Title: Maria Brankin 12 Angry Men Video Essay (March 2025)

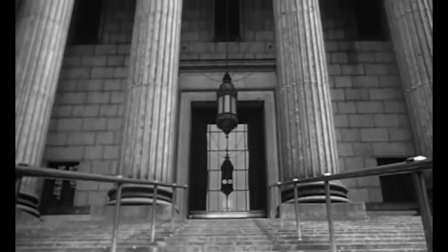0s
the plot structure of 12 Angry Men and how it enhances the narrative.
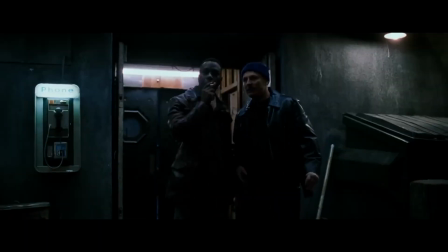6s
There are some films with a strong plot, narrative and script that you can't mess up.
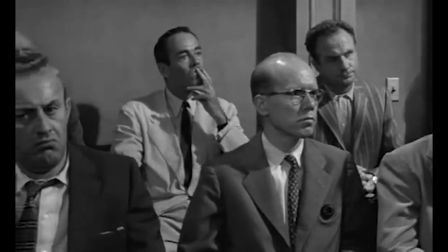10s
12 Angry Men falls into this category. Plotted, written flawlessly, and performed in 96 minutes in one room.
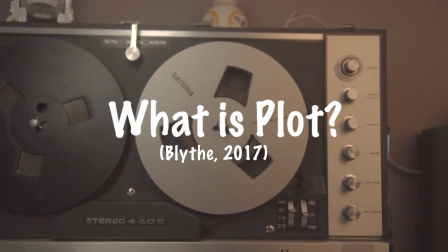17s
A plot is the linking of the events of a story/narrative together in a way that captivates the audience.
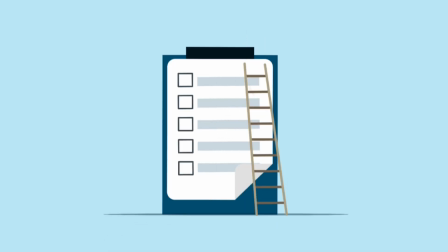22s
It has a clear chronological order which is performed to provide the correct amount of tension or excitement to the viewers at certain times.
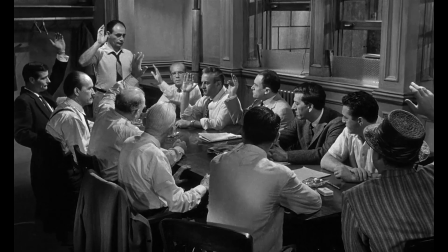31s
This order shows when each juror makes up their mind and provides arguments all the way until the end, when they finally change from initially deciding guilty to not guilty.
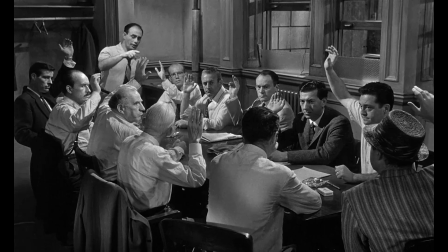40s
You learn about each character and the way they interact with each other. Plot is often used as an alternative word for story.
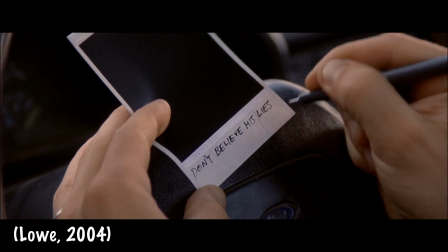46s
Basically, what occurs in the narrative, the totality of the actions that the narrative tells.
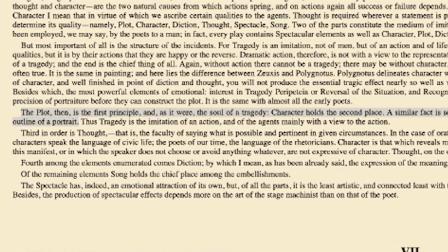52s
Aristotle stated, "The plot is the origin, as it were the soul of tragedy, and the characters are secondary."
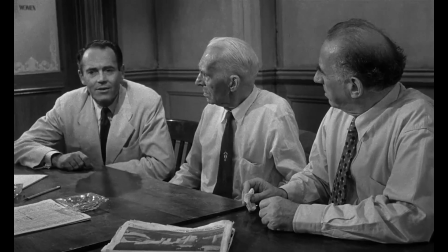59s
The plot encompassing the action is the driver of the narrative, and a good plot structure is essential for the enjoyment of any film.
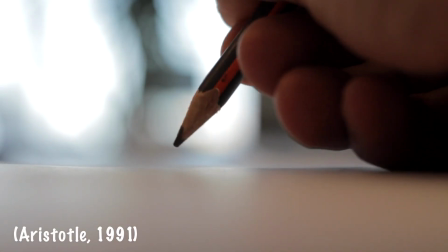66s
Many writers and theorists have expanded on what types of structures plots should take.
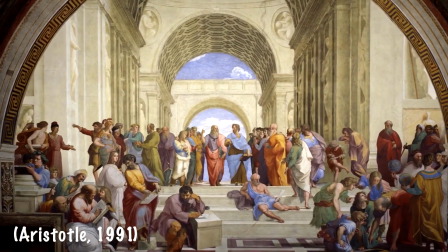72s
Aristotle saw that plot manifestly ought, as in tragedy, to be constructed on dramatic principles.
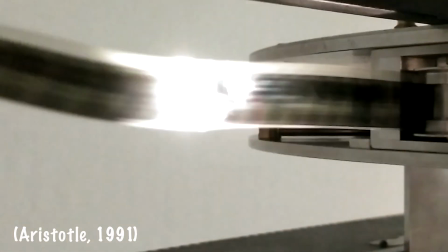78s
It should have for its subject a single action, whole and complete, with a beginning, middle and end.
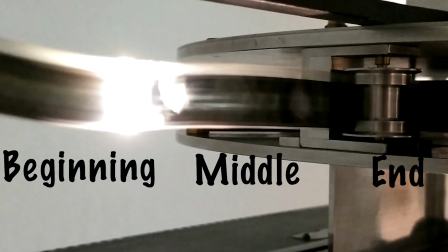84s
This structure has been the basis of most plot structures in one way or another, but there have been many changes as drama and plots have evolved.
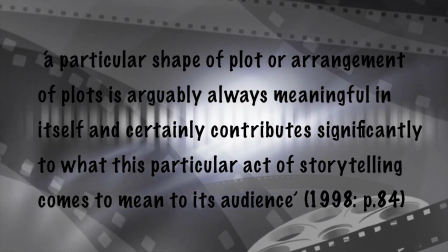92s
According to Wallace and Shepard, a particular shape of plot or arrangement of plots is arguably always meaningful in itself,
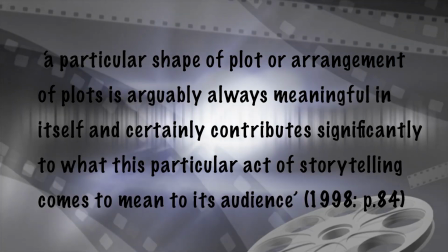100s
and certainly contributes significantly to what this particular act of storytelling comes to mean to its audience.
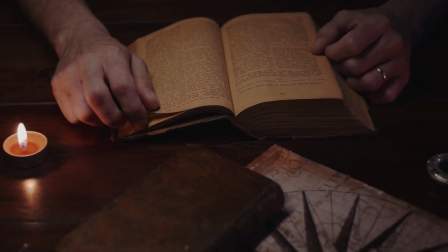106s
In the middle of the 19th century, German novelist and playwright Gustav Freytag confided a 5-stage play structure,
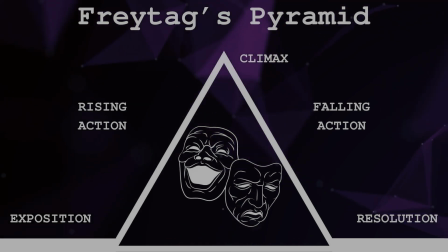114s
Cutting 2016. This is the plot structure that the film 12 Angry Men revolves around.
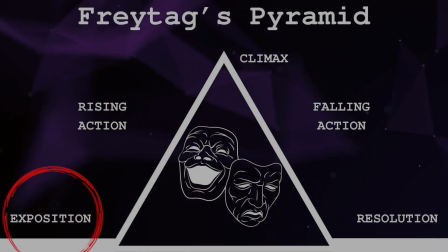119s
1. Exposition. 2. Rising action. 3. Climax.
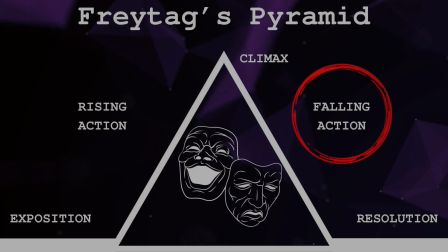124s
4. Falling action. And 5. Denouement.
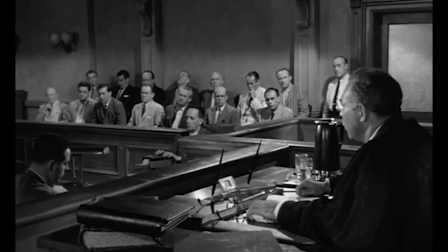128s
This movie begins with the exposition being when we first see the 12 jurors in the court.
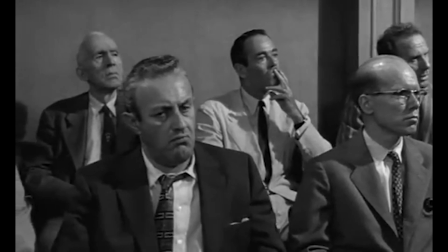133s
This sets the scene and we now know it's about a court case. After hearing the testimonies and arguments, 12 men leave for the jury room to make a decision.
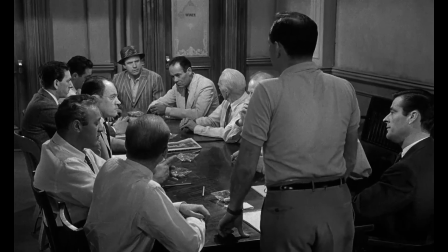142s
They spend almost the whole rest of the film in this room. The plot has these nameless, numbered men confined in a small hot room.
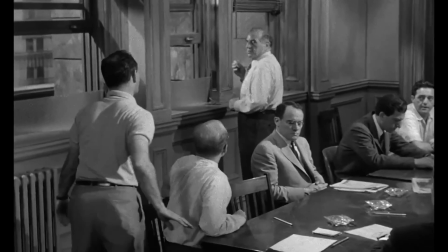149s
This plot device sets the scene for the narrative. As the film is shot in one room, the cinematography has to be exact to capture the tension and the audience interest.
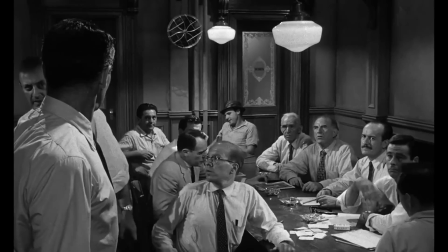158s
The cameras are positioned above eye level to make the room appear more spacious.
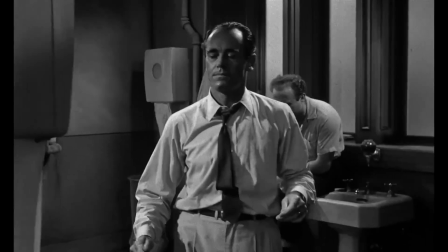162s
As the story progresses, the camera moves down to eye level, and by the end of the film, most jury members are shown in close-ups from lower angles.
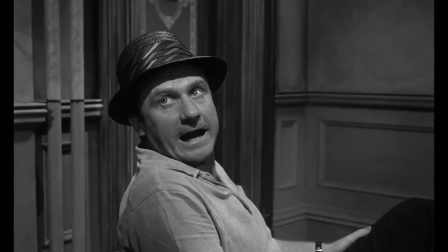170s
These variation of shot types are used at specific points in the timeline of this film to show the progression
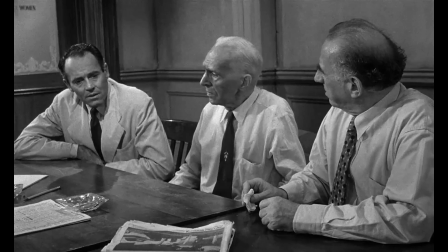176s
from start to finish of the plot and the narrative changing as the opinions of the 12 men change.
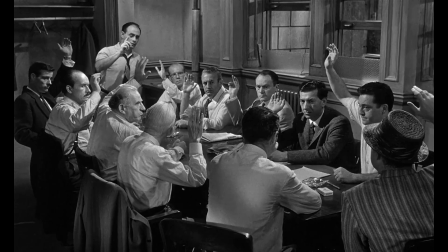181s
When the jury casts its first vote, it is the beginning of the rising action, and we see the conflict that all the men believe that the boy is guilty, except one.
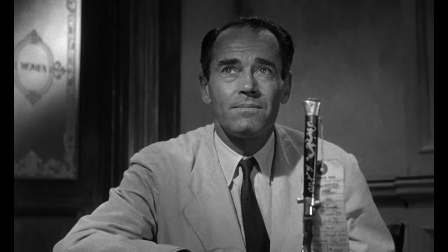189s
This is when we listen to hear his arguments. Another important moment that I believe should be included in the rising action is when Juror 8 brings out the second knife.
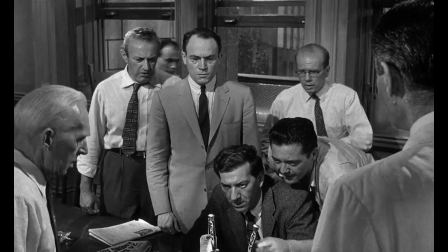197s
This causes a stir in the room, introducing a second possibility to what happened and leaving some of the jurors unsure as to whether the boy is actually guilty.
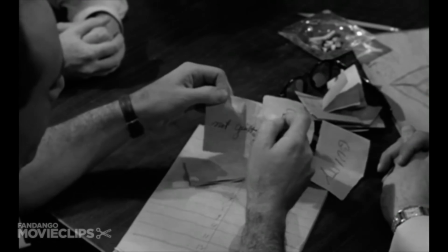205s
They cast a vote. After this, one man changes his vote to side with not guilty.
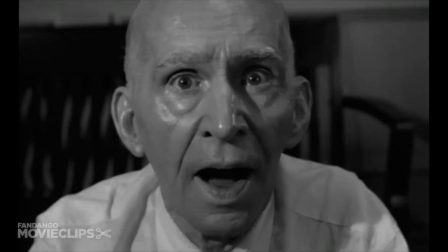210s
This plot device is the start of a rising action that leads to change in characters and indeed the audience's opinion.
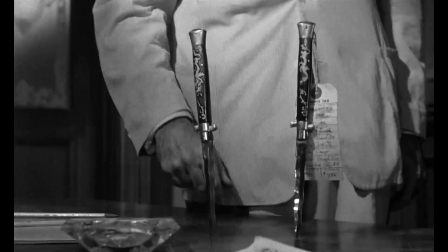216s
The pair of knives represent the two forms of reality that there are in the jury room. One where the boy is guilty and the other where he is innocent.
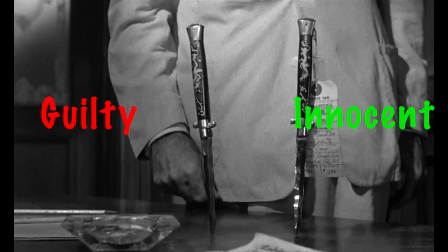225s
Church and Jones 2020.
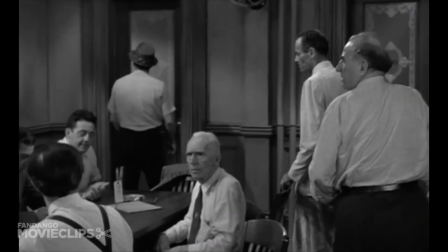226s
Going back to the start of the film, we can see that the room is small, and with all 12 men, will probably get hot and stuffy after time.
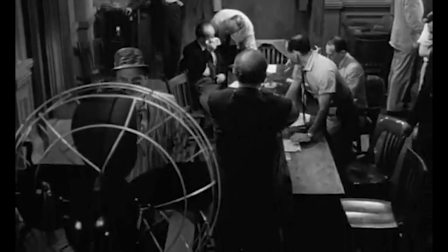234s
This film takes place in a sweaty, claustrophobic jury room and begins by showing the severe lack of air conditioning, describing how hot it is.
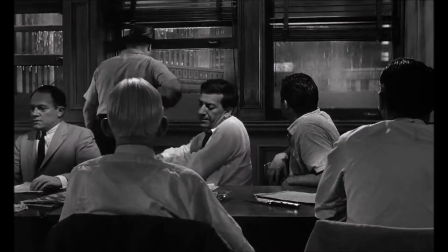241s
Later on, after it has been proven that the old man couldn't have made it to the front door in time, the vote turns to 50-50.
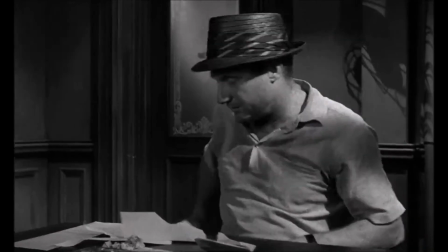248s
It then begins to rain, and we see one of the men get up to turn on a fan, which symbolizes how they are clearing the air and becoming clearer with their thoughts.
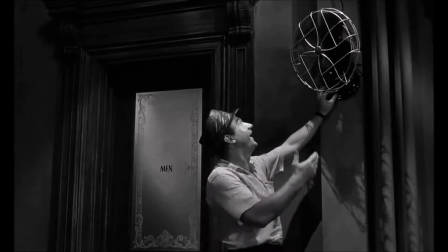256s
The 12 men cooped up in a small room for such a long period of time, under stressful conditions, you would imagine them to be in need of some fresh air.
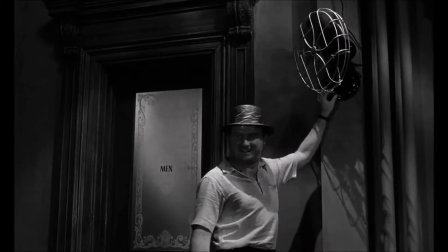264s
Not only does turning on the fan symbolize the clearing of air, getting to the halfway point,
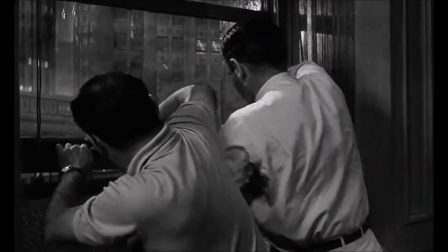269s
it also shows how much thought the men are putting into this case, that they are sweating from stress,
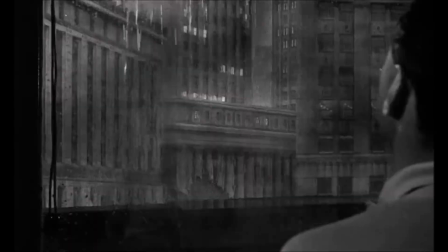274s
knowing that they are responsible for someone else's life.
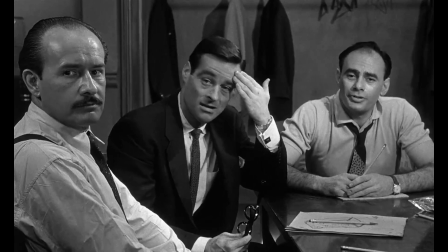277s
At the beginning, they all seem to just want to get out of the room, except for Juror 8, who made it his mission to convince everyone that the boy was innocent.
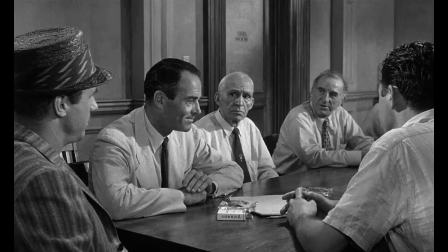284s
The only reason people listened to him in the first place is him pointing out that it was a boy's life that they were deciding,
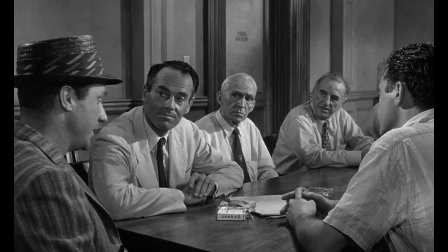290s
and it was least worth a discussion before coming to a final decision.
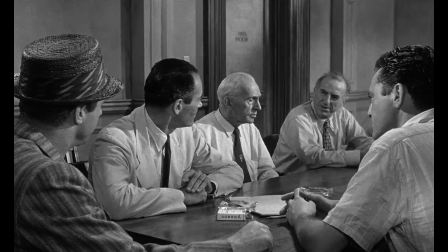294s
This shows the men have empathy, and although they want to go home early, They understood the severity and agreed to this discussion.
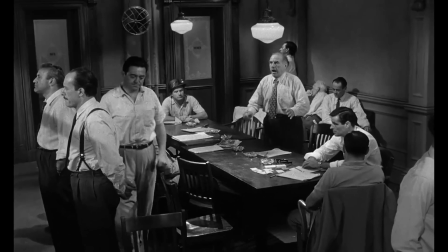302s
The climax is when the third juror is the only one left fighting for his opinion, saying the boy is guilty.
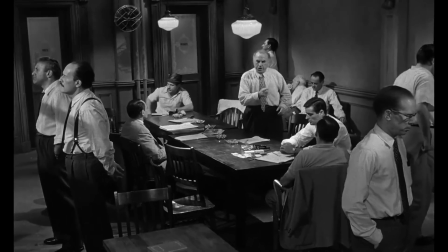307s
He kept referencing his son and mentioned a moment when his son was 9 years old and ran away from a fight.
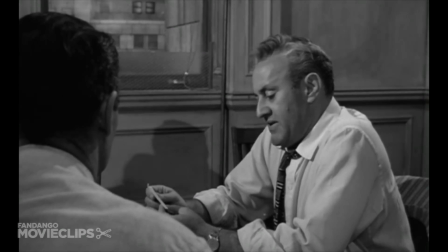313s
He said to him, "I'm gonna make a man out of you if I have to break you in two trying."
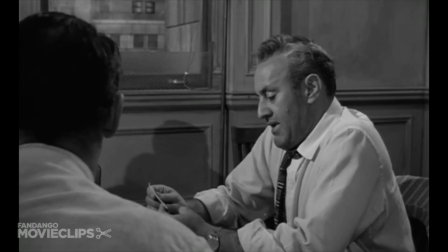317s
When we find out his son ran away at 18, this shows he's been relating everything back to his son. He says it feels like his own son stabbed him in the chest. Juror 8 then reminds him that it isn't his son who's on trial.
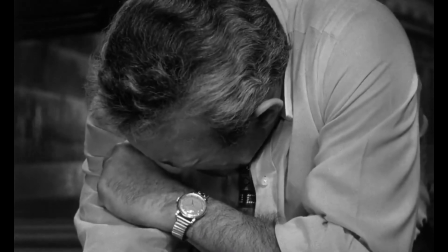329s
After this, Juror 3 becomes emotional, then changes his vote to not guilty. The climax is not just a high point of the action and the plot.
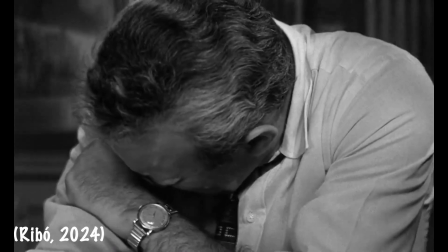337s
It aids the narrative in the fact that it's a turning point in attitudes,
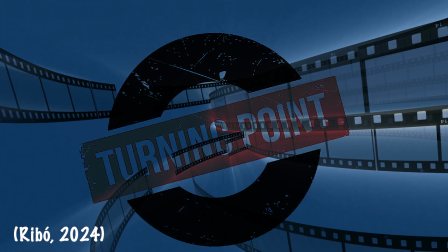341s
self-realization occurs, and allows the story to progress, to change, and seek resolution if needed.
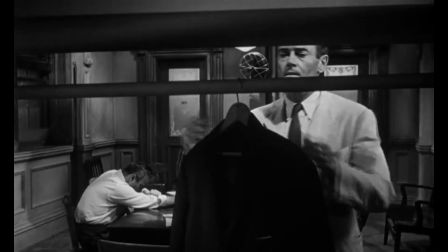346s
After Juror 3 says not guilty, everything that happens between them and the men leaving the room is the following action.
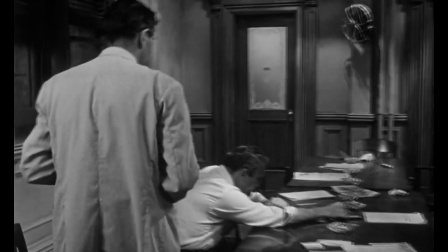353s
For example, when Juror 8 gives Juror 3 his coat, this is a sign of care and empathy.
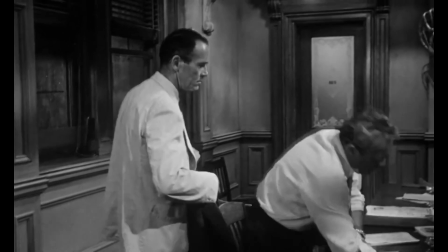358s
The tension is evaporated, and they are on a journey towards normality.
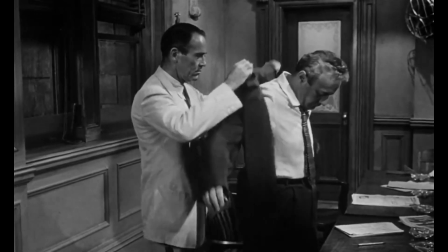362s
We can see that the film finishes almost too quickly, given the amazing tension that has built up over the previous scenes.
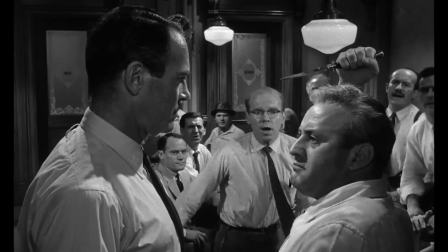368s
This is almost a relief for the audience, as it allows them to savour what's been happening in the narrative and indeed reflect.
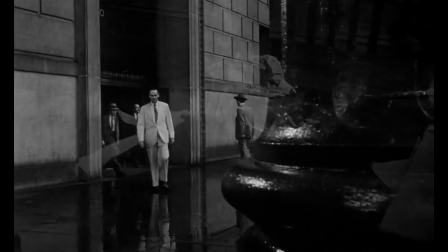376s
After the 12 men leave the room, the resolution takes place. Juror 9 approaches Juror 8, and they exchange names.
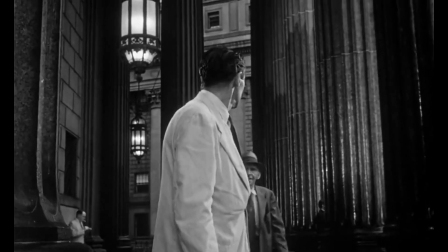384s
This is significant as they are humanising each other as actual people and not just numbers, as was happening at the start of the narrative.
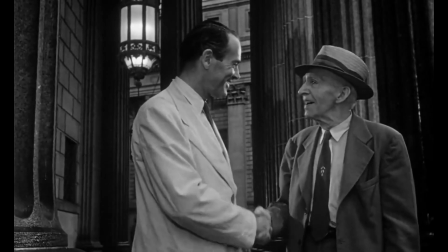391s
They have now formed a bond because they believe each of them has contributed to the right by voting not guilty.
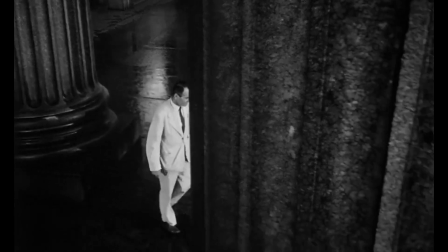397s
This plot device allows the audience to tap into the message of the narrative, take individual responsibility,
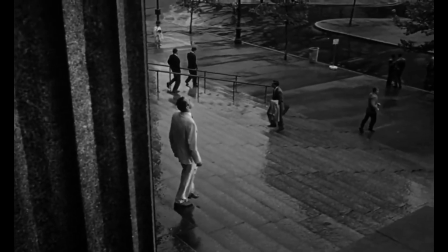403s
and be able to contextualise people and events in real human and compassionate terms.
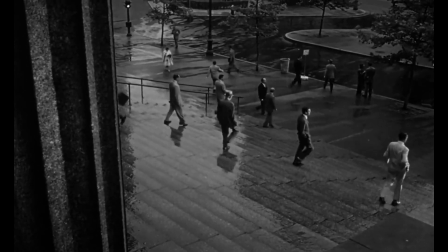409s
A message that is more relevant today than ever. The journey that the plot takes the audience through is a roller coaster of tension, emotion, attempts at rationality, and eventually resolution that enhances the whole narrative of the film.
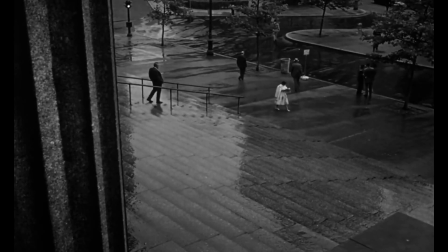422s
Finally, the audience is able to engage further into the film by also taking the points into
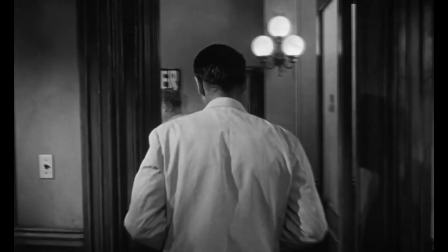428s
consideration to decide for themselves whether they think the boy is guilty or not.
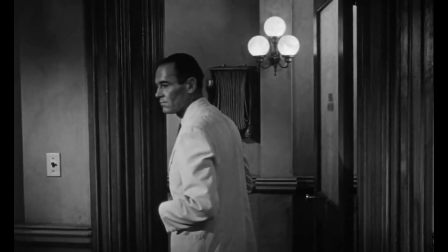433s
They will leave not knowing any more information than the men in the room know,
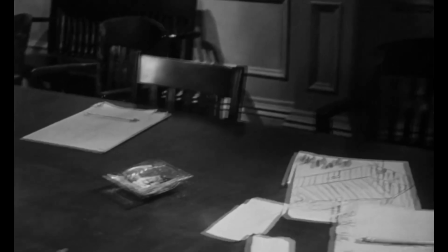438s
and might feel they relate to at least one of the characters, which would contribute to their experience of the narrative.